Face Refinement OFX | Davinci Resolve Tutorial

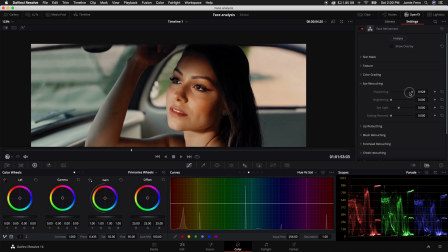(8:15)
I don't like to go too much with these adjustments, because if you start cranking them up all the way, it makes the person look really unnatural. But so just using subtle adjustments really makes this effect powerful.
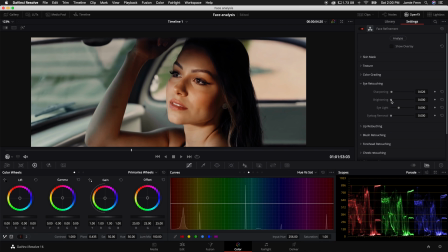(8:27)
Next, we have brightening. This is eyeballs, basically, just making the person's eyes a little bit more brighter and whiter. So as you can see, if I crank it up, it looks like she's crazy and a ghost or some type of Marvel superhero.
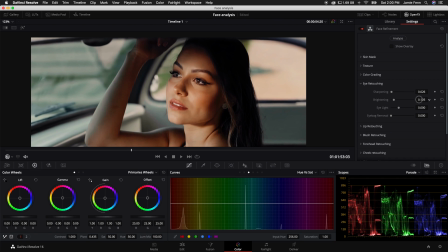(8:42)
So let's just turn up the brightening to about right there, and that should be good. Next, we can use the eye light. Now, the eye light focuses right around her eyes.
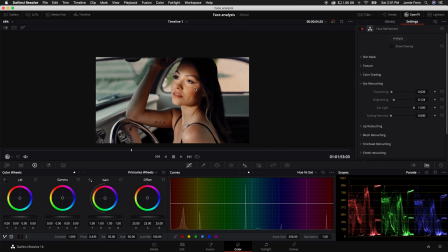(8:52)
So essentially, if I turn this up all the way, you can see that it basically just shines a bunch of light on her eyes,
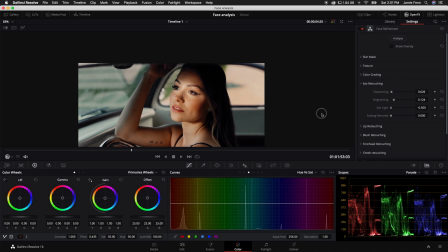(8:59)
which we don't want, and we also don't want her eyes to be super dark. But it's nice to just make little fine-tune adjustments by pushing this up a little bit like that, so it does draw a little bit more attention towards her eyes.
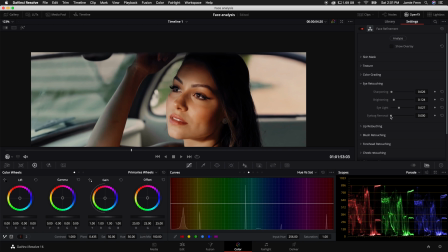(9:10)
The next thing we have here is eye bag removal. Now, this is really nice when you have a tired actor or someone that maybe has hard shadows under their eyes. And if you turn this up all the way, she doesn't really have it, but I will turn it up a little bit just because there are some shadows here,
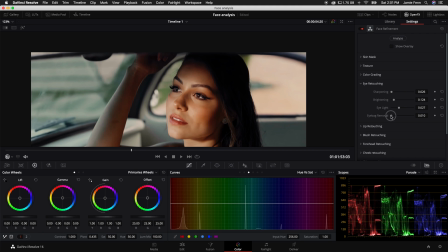(9:25)
which is nice to show facial features, but you don't want them to be completely gone by turning this up all the way. So I'm going to turn that up to about 0.1. Kind of smooths things out a little bit for her.
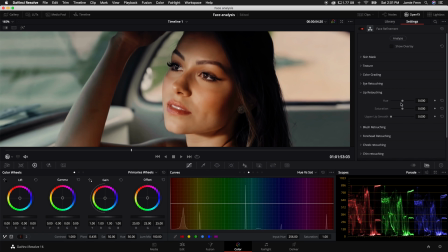(9:38)
Next, we have lip retouching. And this allows us to add a little bit of color to her lips. And also this adjustment here, upper lip smooth, lets us do exactly what it says, add a little bit of softness to her upper lip where people may have wrinkles or a mustache or something,
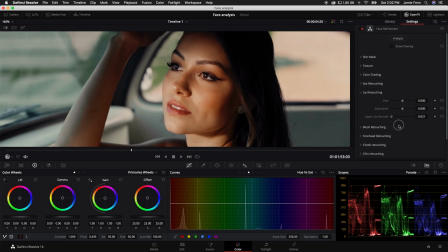(9:54)
but you can crank this up. And in this case, she kind of just has Not really too much going on as far as the adjustment, just because her face is pretty smooth. And if you look at the saturation slider here and I crank it up all the way, you can see that really,
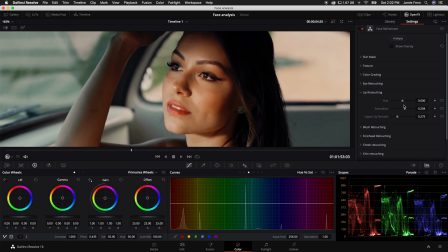(10:08)
pushes color into her lips, which isn't something that's necessary, I think, in this example. But you can also adjust the hue. So if you want her lips to be kind of purplish or blue, you may have an editor that says, oh, my subject or my model is cold outside, so make her lips look a little bit more blue,
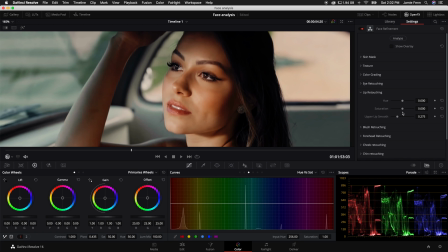(10:26)
or, maybe someone's sick and you can kind of, do this in post if you didn't do it on set. Next, we have blush retouching, and I'm just going to turn up the saturation so you can kind of see where the adjustments are happening.
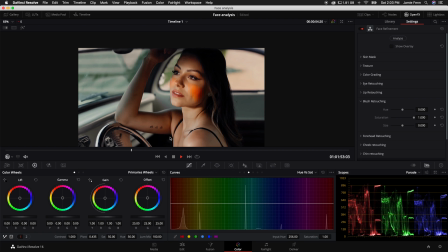(10:38)
You can see the facial tracker did a really good job at tracking her face on where her cheeks are, and you can adjust the color by just sliding up the hue like this, or you can bring it down. So typically what I like to do is leave the saturation sliders at 0 on these retouching tabs and just change the hue,
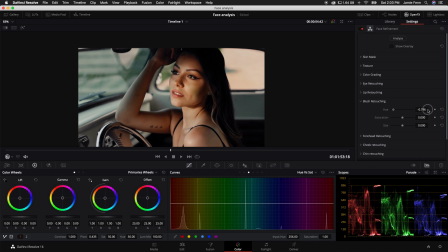(10:57)
because when you change the hue, it actually introduces a little bit of color, which is nice. And without adjusting the saturation, because I think saturation kind of makes it look almost a little unreal, or, it just doesn't look good unless that's something you're going for. Maybe you do want to, push some color that far.
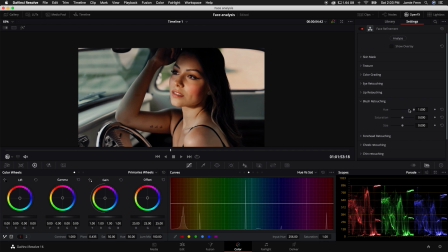(11:14)
Just a little adjustments like that. Even pulling the hue all the way up kind of adds her cheeks to be a little bit more rosy.
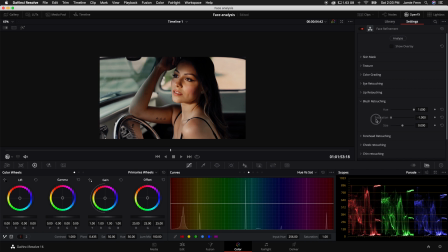(11:20)
And if you want to, you can also just turn the saturation down. In our next tab, we have forehead retouching.
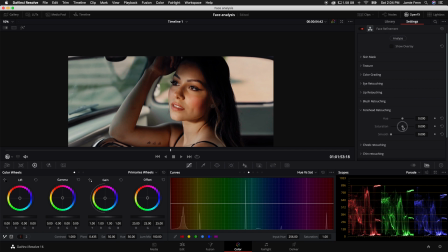(11:25)
So again, we have the same type of adjustments where you can just add color into her forehead,
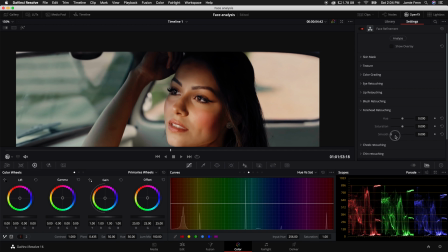(11:31)
and say someone maybe has wrinkles in their forehead, you can turn up the smooth adjustment and really smooth out her face.
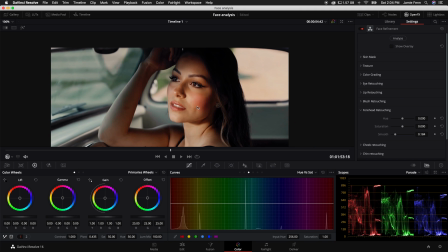(11:36)
You don't want to do too much. Like I said, she's got pretty smooth skin, and I already did noise reduction on this entire video, so I don't want to go too soft on a lot of areas. Next, we have cheek retouching. Now this focuses on a more broad size.
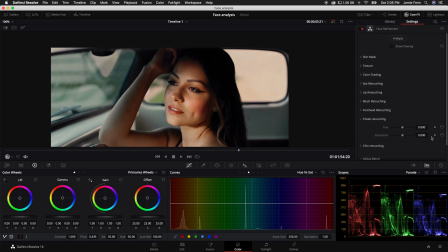(11:49)
The blush is kind of more of like a highlight, so maybe you would want to do one color as blush and change up the hue just a little bit for her entire cheek. I typically don't play with the cheek retouching too much unless it's totally necessary. The last thing we have is chin retouching, and there is no smooth slider, but you can, give her makeup.
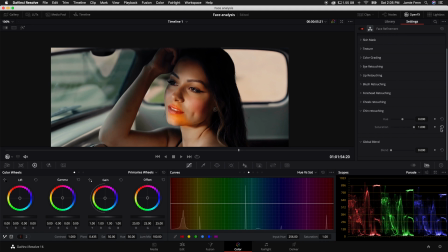(12:08)
To be honest with you guys, sometimes the track doesn't track extremely well, because as you can see, if I turn that up all the way, it says her chin is coming out of her nose. So sometimes these adjustments are not necessary. A lot of the times I just stick with the very basic stuff and doing minor adjustments.